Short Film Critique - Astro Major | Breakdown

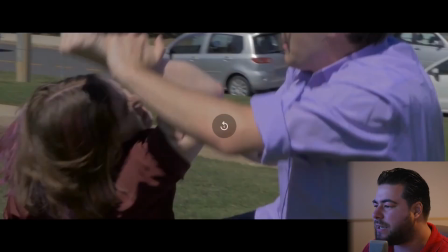[16:29]
You can kind of see
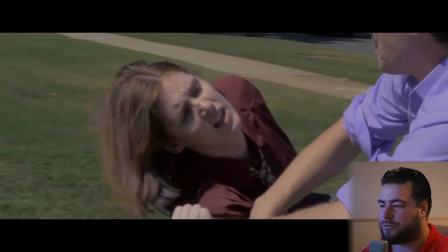[16:33]
where they cut when it zooms right in on their backs, but, you know, some of the bits turned out alright, and overall I'm pretty happy with it.
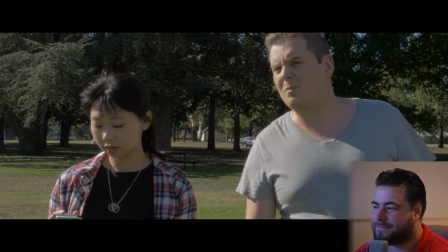[16:41] You think we should help them? Nah.
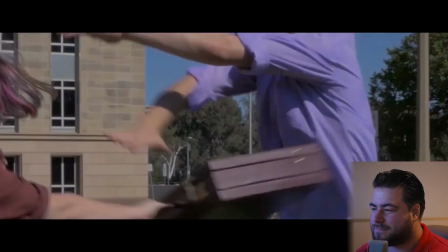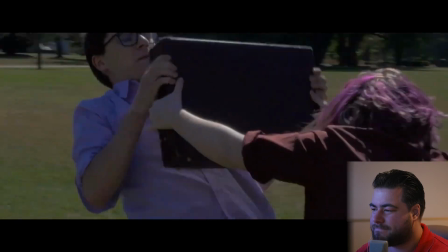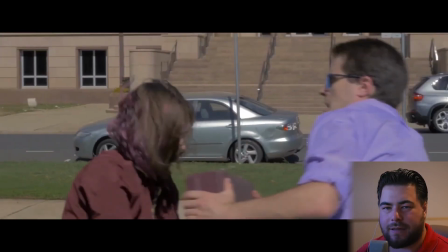[16:58]
A lot of this scene is janky again, but I think having the score in the background helps it a little bit.
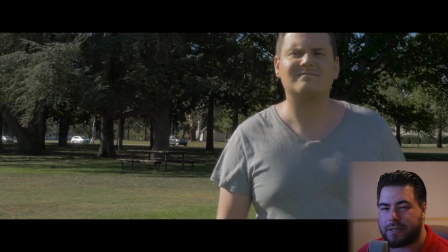[17:07]
That final punch didn't really land, and it's very obvious. Unfortunately, it just wasn't something that I could fix in post. And due to the nature of the fight scene, because we had to do it all in one take, we were just running super low on time, and we could not afford to do a whole nother take just to get that punch right.
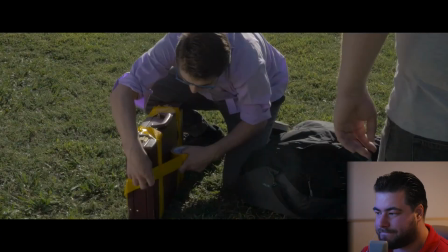[17:27]
So it just had to be left as it is. Also forgot to get an entry shot for that.
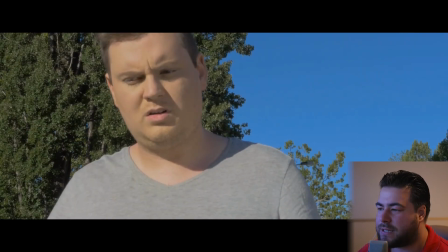[17:35]
Very bad pacing on this. Framing's bad on this. There's a lot of his chest, not like his head's cut off. The lighting is just awful. It's all natural lighting.
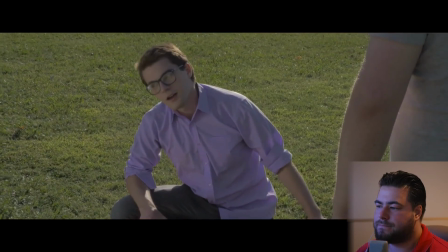[17:48] Come on.
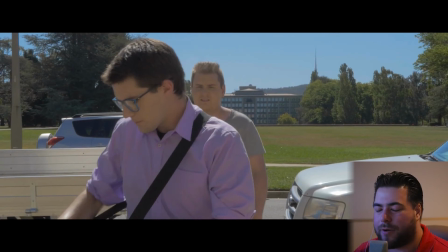[17:54]
So to fit the briefcase in the bag, we're on the Ronin, and the actors are just walking, but that was the bag with the hole in the bottom of it, and we just dropped the briefcase onto the ground and cut the loud bang that it made on the concrete out in post-production.
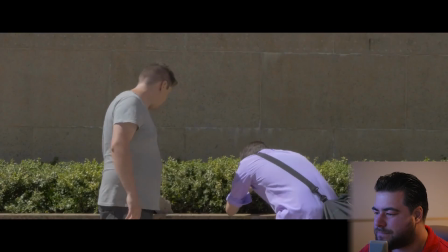[18:11] Oh, hey, is this it?
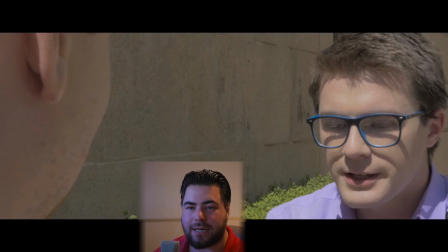[18:18]
Cameo.
Do you think?
This framing is really awkward again, just because we didn't get enough of a shallow depth of field on Michael's ear, so it's just something distracting in the frame now, and Declan's a little bit out of focus again.
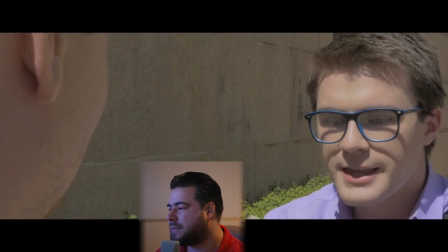[18:33]
The lighting is awful. He's just too bright.
I think that's it. Oh, no.
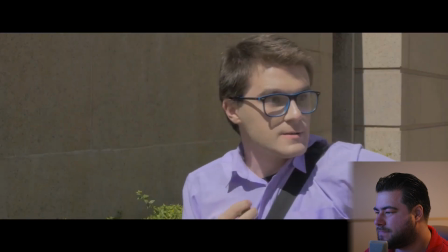[18:42] Over there. Get away.
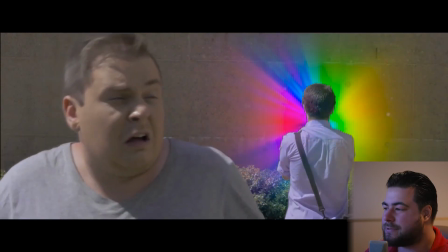[18:47]
That cut's really janky because he doesn't turn all the way around. It's implied that he does, but then it just cuts and he's already just standing there.
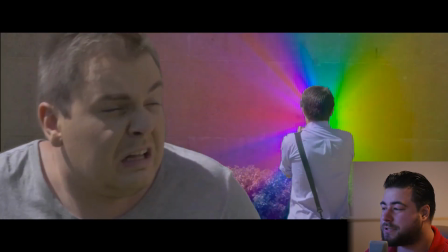[18:56]
And that was the stone giving him knowledge. It kind of makes his brain explode.
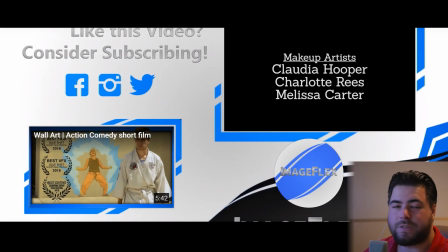[19:02]
So yeah, that's the film. Again, it's just one of those things. I was pushing a lot more than what we could accomplish in 10 days, and because of that, it is just really janky all around. I'm still kind of happy because, again, we got something done in 10 days. And it's another learning experience, so I can't be mad. So thank you once again for joining me as I critique another film. Like I said, next week we're going to be doing something a little bit different. If you like this video, be sure to let me know by clicking the like button. If you disliked this video, leave a comment letting me know how I can improve. And if you're a fan of the channel, if you're a fan of the breakdown series or my short films, prop build videos, please hit that subscribe button. I am really hoping to grow the channel this year, so by liking the videos, subscribing, sharing the videos around, you know, it helps get the word out there, and it's going to help grow the audience, which is what I'd love to do. Thank you very much for your time today, and I will see you next week.